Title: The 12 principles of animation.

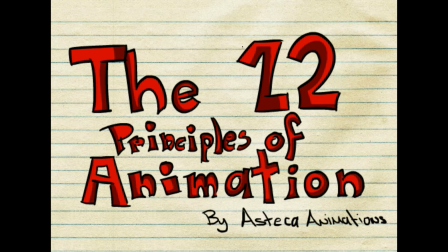Hi everybody, welcome to Asteca Animations. And for today's video we're going to talk about what is the most important thing talking about animation. The 12 principles of animation. So first, what are the 12 principles of animation? Well, some decades ago,
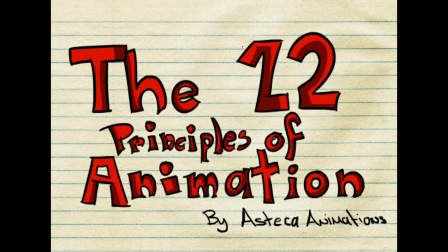two old Disney creeps that were actually pro animators decided to create these principles and they wrote them in the book Illusion of Life. This principle's purpose was to make animations smoother and more realistic, and since then, they have been the Bible of any animator.
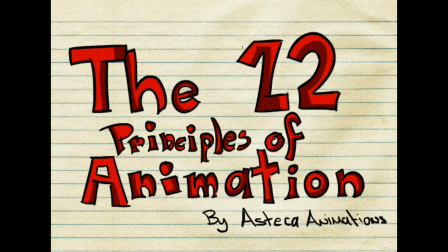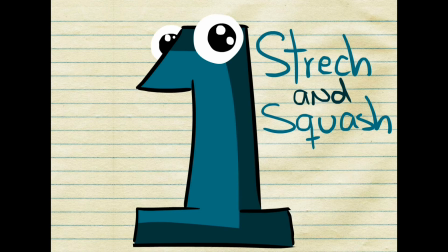So the first one is squash and stretch. Now, to understand this, look at the classic bouncing ball.
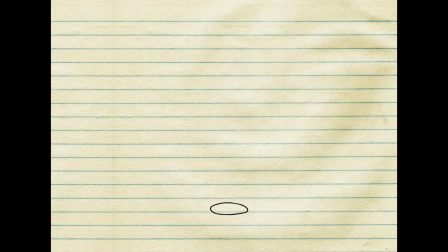Looks pretty cool, right? But why? Now, look at this other bouncing ball. Something's wrong, isn't it? Well, let's split the animation and see what's the difference. As you can see, the ball that looks cool have stretch and squash, and the other one is just a solid circle.
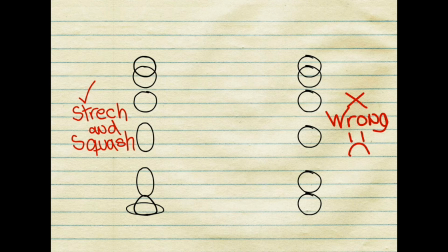This is the best example of the power of stretch and squash, but it doesn't apply just for a ball. Stretch and squash is present everywhere while animating, like in these examples.
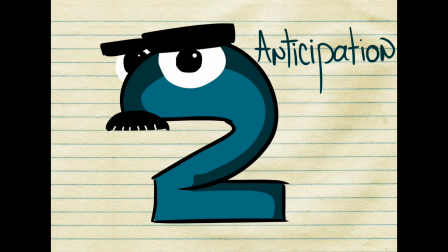The next one is anticipation. Every movement happens because something caused it, and anticipation is how we represent it while animating.
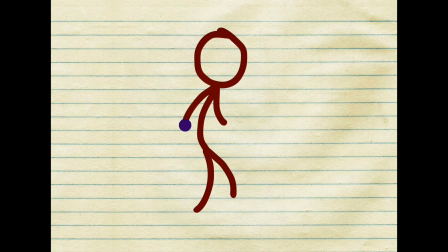But look at the example to feel it better. Let's imagine you have to animate a character throwing a ball. What happens before he throws the ball? He must first take a boost in order to join up all his force to throw that ball. Well, that's anticipation. And this happens with every single movement. Number 3 is staging.
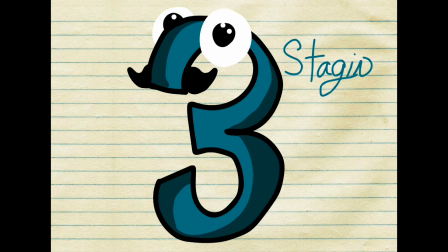This is pretty simple. Staging refers to place the character and all the elements correctly and nice on the scene.
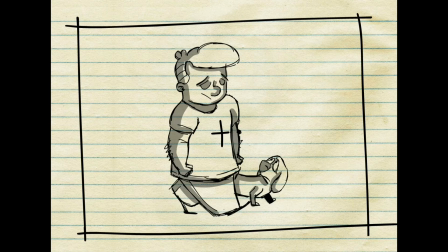It is to represent the idea you have so clearly that the audience won't have any trouble understanding it. It has to represent clearly the mood, personality, expression of the character, etc.
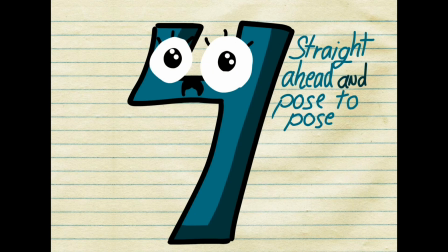Now, let's continue with straight ahead and pose to pose. This is the way you animate your scene or action.
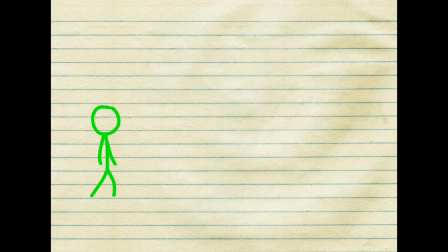In pose to pose, you plan every movement before animating it. You first draw the extremes, then the keys, poses, and at the end, the in-betweens.
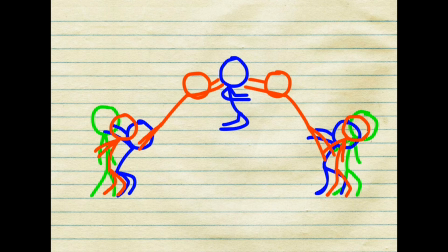This helps avoiding mistakes and the animation looks clearly. In straight ahead, you do exactly the opposite. You animate like in a straight line. And this is very useful for animating more organic things, like maybe fire, water, an explosion, etc.
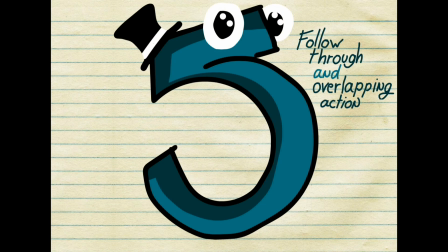The next one is follow through and overlapping action. This principle gives to our character the feel that he respects physics. What this principle says is that not everything stops at once, but first one stop and then the other, like in this example.
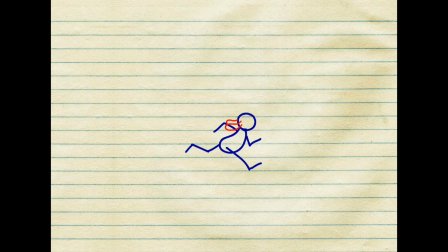This character with long ears is running, and when he stops, the ears will do this. That's what this principle talks about. Let's continue with slow in and slow out. Look at this pendulum. What happens when it comes up and down?
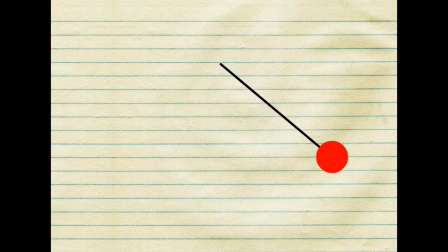It goes faster and then slower. Well, that's slow in and slow out.
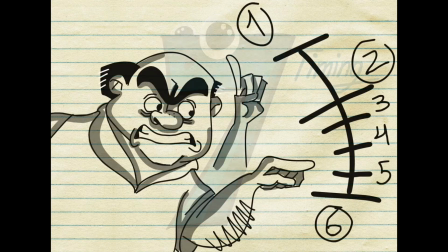Now it's time for the timing. This refers to the number of drawings or frames per action, and this will be reflected in the speed of the animation. When you do more drawings, the action will be slower, and if you get less drawings, the action will be faster.
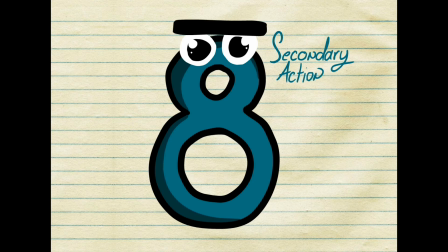Now, the next one is secondary action. This happens when, for example, let's think about a character with a tail and a long hair.
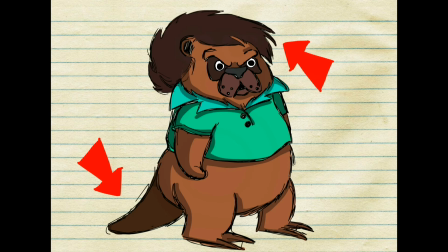The main action will always be what the character do, and the secondary action are the tails and the hair.
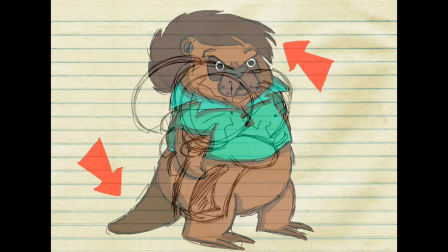And this is taken in account while animating. And now let's go with exaggeration.
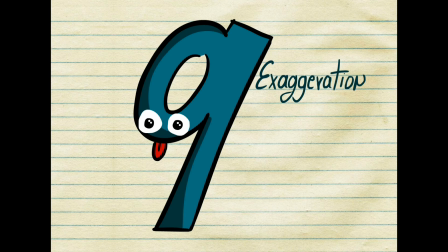This is an effect that just makes the animation look way better than if we don't use it. In this principle, the thing is to exaggerate every action, creating a better imitation of reality. The perfect example is when you animate any character expressions, like this.
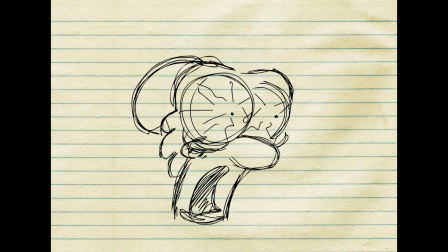It looks awesome, right?